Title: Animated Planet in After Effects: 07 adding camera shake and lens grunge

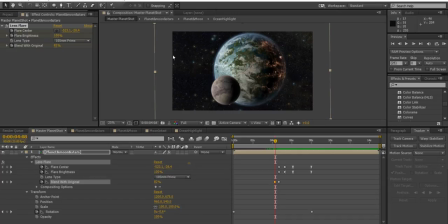(0:00)
We're now ready to add some grungy lens effects to our scene and also give the camera a bit of camera shake as the object passes the camera.
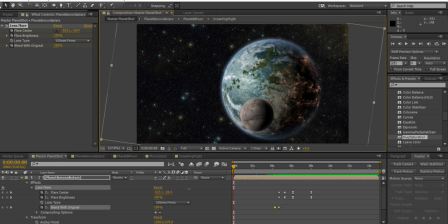(0:14)
So just make my workspace a bit larger here, go to fit and we're going to import some kind of dirty grunge texture and I've created or edited one here called glass dirty scratches. We can drag that above the planet and moon layer there.
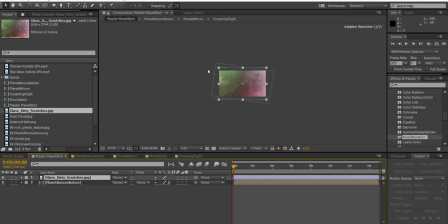(0:33)
Obviously it's much too big so we can hold down shift and resize that until we're happy.
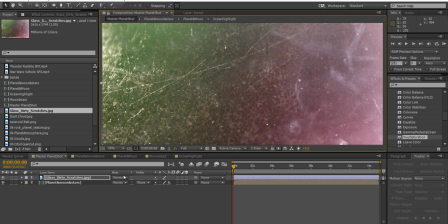(0:42)
Okay and then we need to change the blending mode.
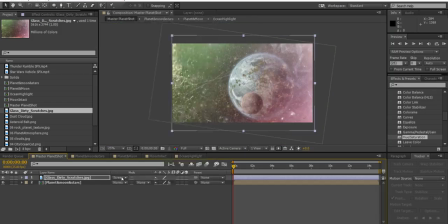(0:45)
You can play around to see which one you're happy with but screen will probably work best for this. So go to screen and we're not going to want to see this for the entire
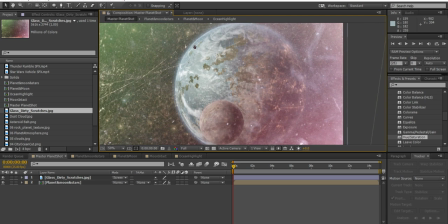(0:56)
duration as it is like this so you can drag
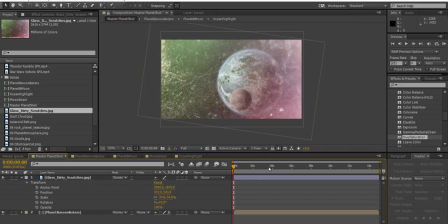(1:01)
go you can go down to transform options here and what I will do though is just find the point in time where the lens flare enters the camera. At this point in time I wouldn't mind if the screen was almost that grungy and so I'll go down to all that visible so
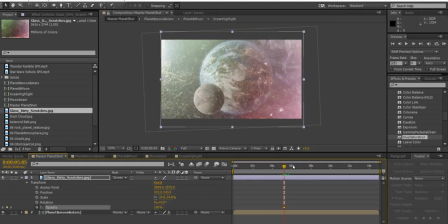(1:19)
go down to the opacity and activate key framing at the point in time where the light enters the frame so that the moment it enters it is at 100% but when we can't see the lens flare we can drag that down to something much less.
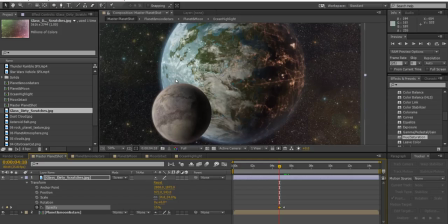(1:34)
Drag it down to about 15% if you want and this will just allow you to see some of the
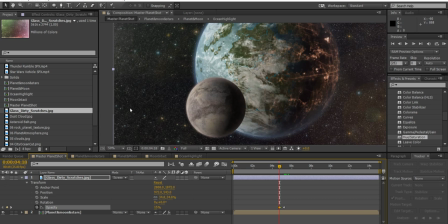(1:40)
scratches on the camera lens just around the edges there and then as
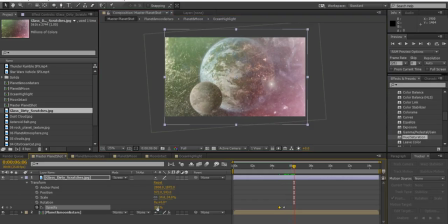(1:47)
the lens flare gets much smaller you can then eventually have it go back down to 15% further on as well so this should just increase in opacity as a lens as it passes the camera I might just drag this to there as well
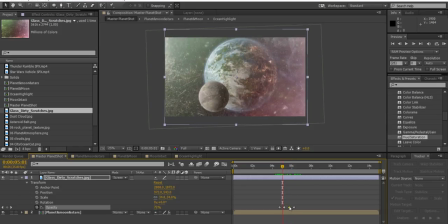(2:04)
drag the keyframe that was there and drag the left a bit so again you've got some
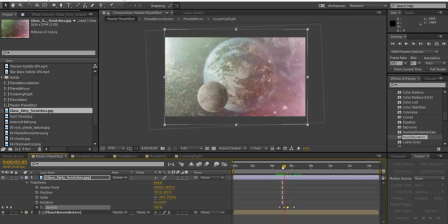(2:09)
acceleration on this so it gets goes from 100% to 40%
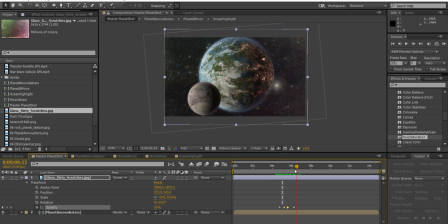(2:15)
really quick and then trails off from there a in a bit slower kind
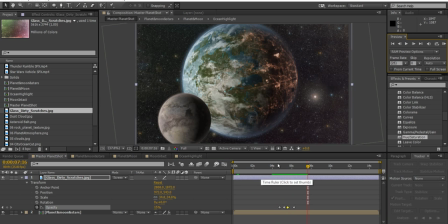(2:20)
of like the light does as well and if you are not happy with all the scratches and stuff covering up your planet so I could see some scratches
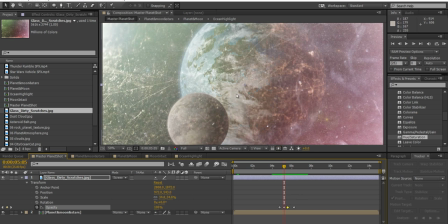(2:30)
going on here you can even add a mask to your image
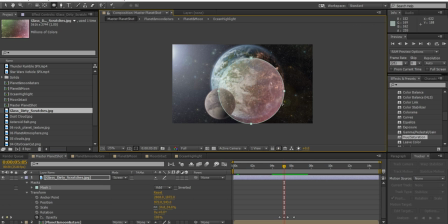(2:35)
I was going to create a circle mask like this maybe I'll drag these or if you click and drag you can sort of click on a corner point to make them oval and the masks go to mask and go to
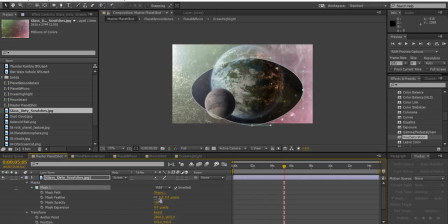(2:48)
inverted and go to the feather and obviously make the feather really big um maybe even up to a thousand pixels and if you feel the mask you've drawn isn't big enough you can just go to mask expansion and drag and have a play around with that as well um like this and then you can select all of your key frames or sorry all of your
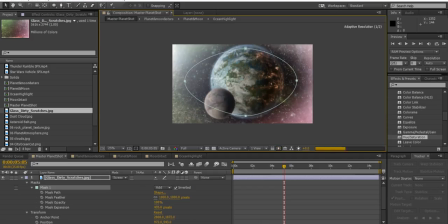(3:08)
little edge points here and move them up like that and
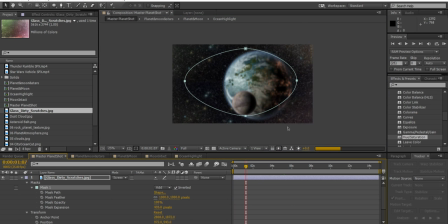(3:13)
it just means at this point in time when you may be able to see
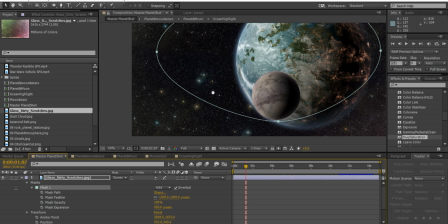(3:18)
some of the edge scratches around the corners of the frame but for the most part it's pretty
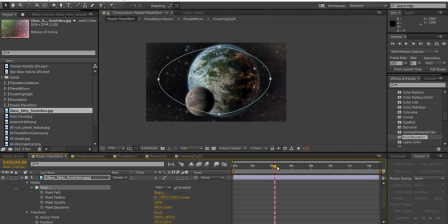(3:23)
clean and that's that might look look better as a lens
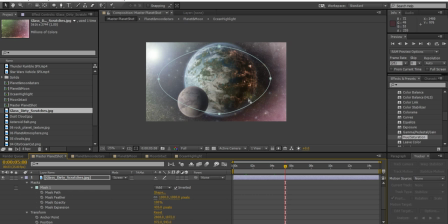(3:28)
flare goes past the camera I want I do want to see the middle bits or
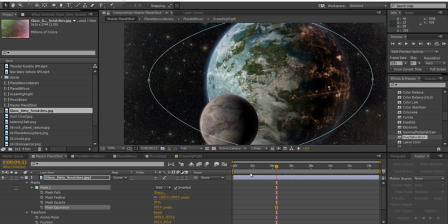(3:32)
a bit more to do this I'm going to go to mask expansion
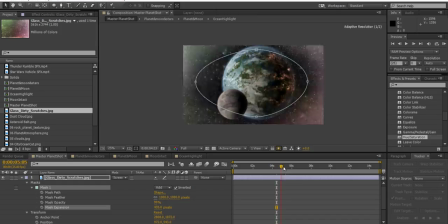(3:37)
and find a point in time of before the lens flare enters the frame and just put a keyframe or activate keyframing there which means at
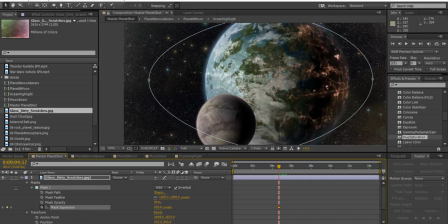(3:47)
that point in time we can see our planet pretty much uninterrupted with scratches.